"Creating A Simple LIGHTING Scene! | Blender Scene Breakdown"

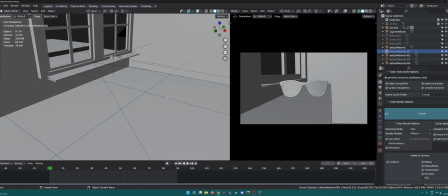(0:17)
Hi, so I made this scene recently. I wanted to make a simple scene.
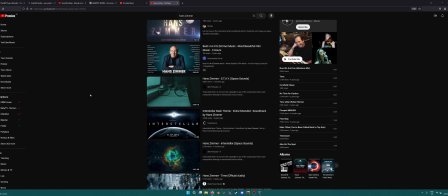(0:24)
Actually, I was just listening to a song and I came across this image as a thumbnail for this, and I was like, wow, that looks really nice. It's so simple, but it looks so real. And obviously, this is most likely a real image.
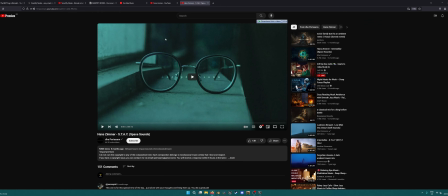(0:40)
But I was just so intrigued about the details and how it looks. Just so nice and simple. This was my reference, that's it, and I just wanted to recreate something similar.
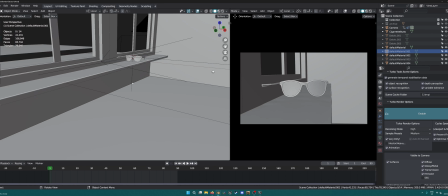(0:53)
So what I did was I
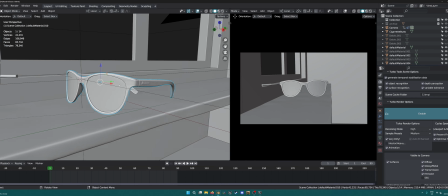(0:58)
grabbed this
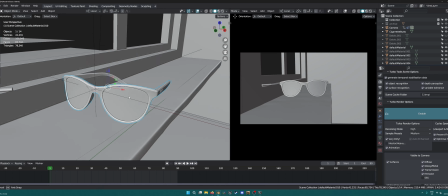(1:01)
3D model of a glasses because I just wanted to make it quick and simple and not spend time modeling or anything, although this is simple enough.
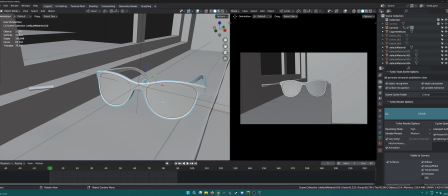(1:11)
Anyway, I just grabbed this off the internet, I think Sketchfab or something, and this window as well.
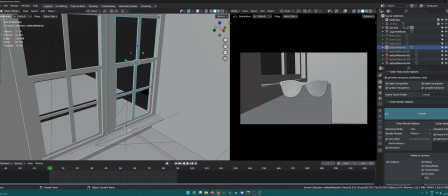(1:21)
I didn't really need a window, I just wanted one,
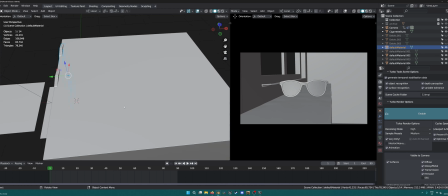(1:23)
and then just made a cube around it to act as a sort of bounce lighting, and also so I don't get light from anywhere else.
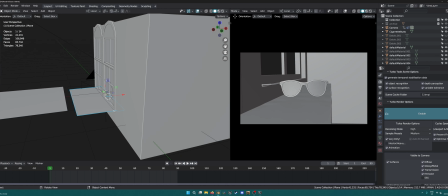(1:32)
And then this plane is just the windowsill,
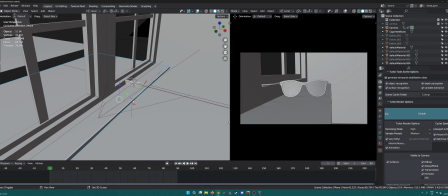(1:35)
because this doesn't have a windowsill, so I just wanted a windowsill sort of a thing to put my glasses on,
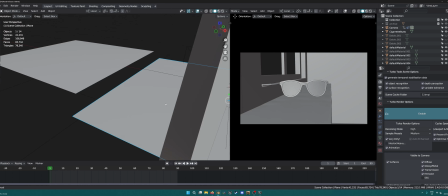(1:42)
and something that I could texture myself. And then this is just nothing.
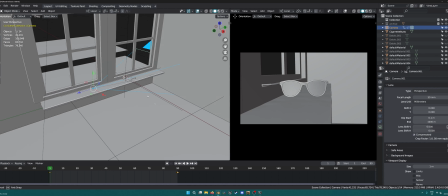(1:49)
Anyway, so I've got my camera here set at 50 millimeters, and obviously with depth of field and everything set up. As you can see, that's the focus plane right on the glasses, 2.8, nothing fancy.
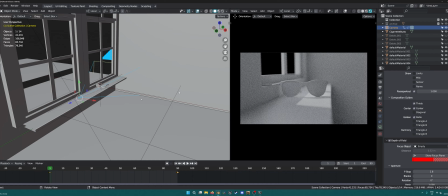(2:06)
But if I just break it down for you real quick, if I turn on render mode over here, so this has glass on it, of course.
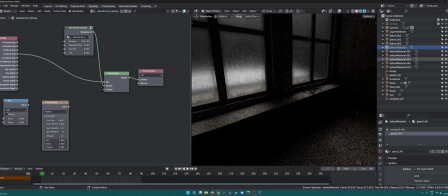(2:14)
And there's probably this other one as well over here, just for a limited amount of lighting.
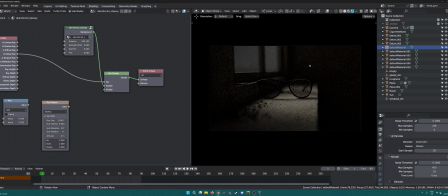(2:20)
So yeah, this is the render I was getting. I removed the window over here for one of the renders. Anyway, this gives a very sharp sort of shadow highlight. So with that in, it's like a gradual one. It's just
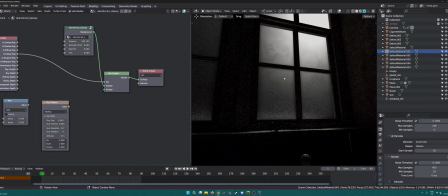(2:42)
it actually came with the model I downloaded, to be honest,
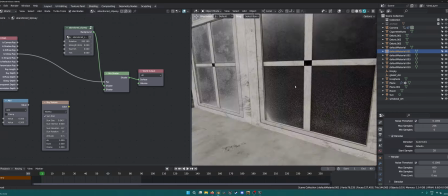(2:48)
but it's just basically a noise texture on the roughness for the
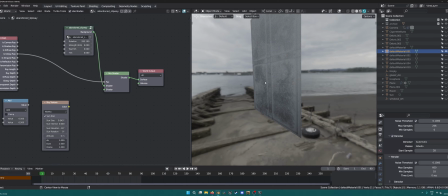(2:58)
glass, as you can see. Nothing much. Anyway, so that helps break down the lighting a bit.
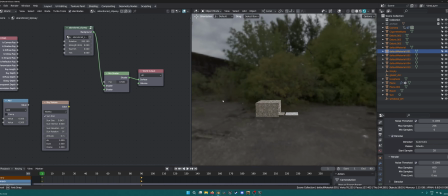(3:07)
So lighting setup wise, I just have this weird HDRI, which is sort of an overcast.
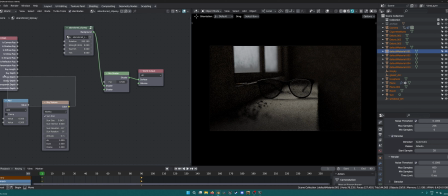(3:12)
And then we can see outside. I was playing around with a few different things, but just stuck with one texture. I can actually probably put this in here. So just stuck with this one texture and lit it up.
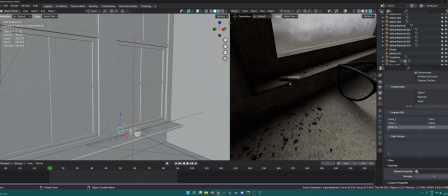(3:28)
Initially, I didn't have any of this, so I added this cigarette later on, and then there's just this debris that I can show you over here.
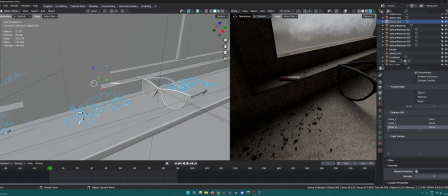(3:38)
This is just a random debris I got from Kitbash that I scaled down and just made it so that it looks like it's scattered around here.
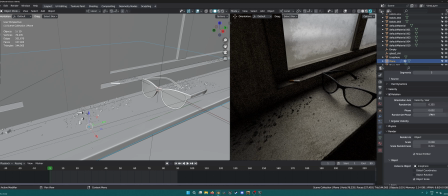(3:46)
I did also have a particle system on this that you can see, maybe you can't see.
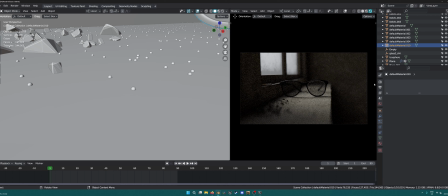(3:54)
It's very tiny, just for like dust, I'd say. Like small amounts of dust. That looks horrible over here, but because we have depth of field and everything on, you can't really tell, but it does add to a bit of the detail.
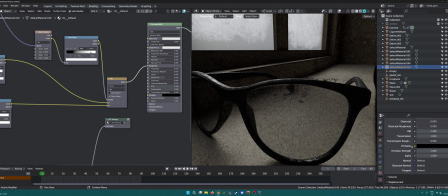(4:13)
Not sure you can tell or not. So yeah, and then the major thing was the glass for this.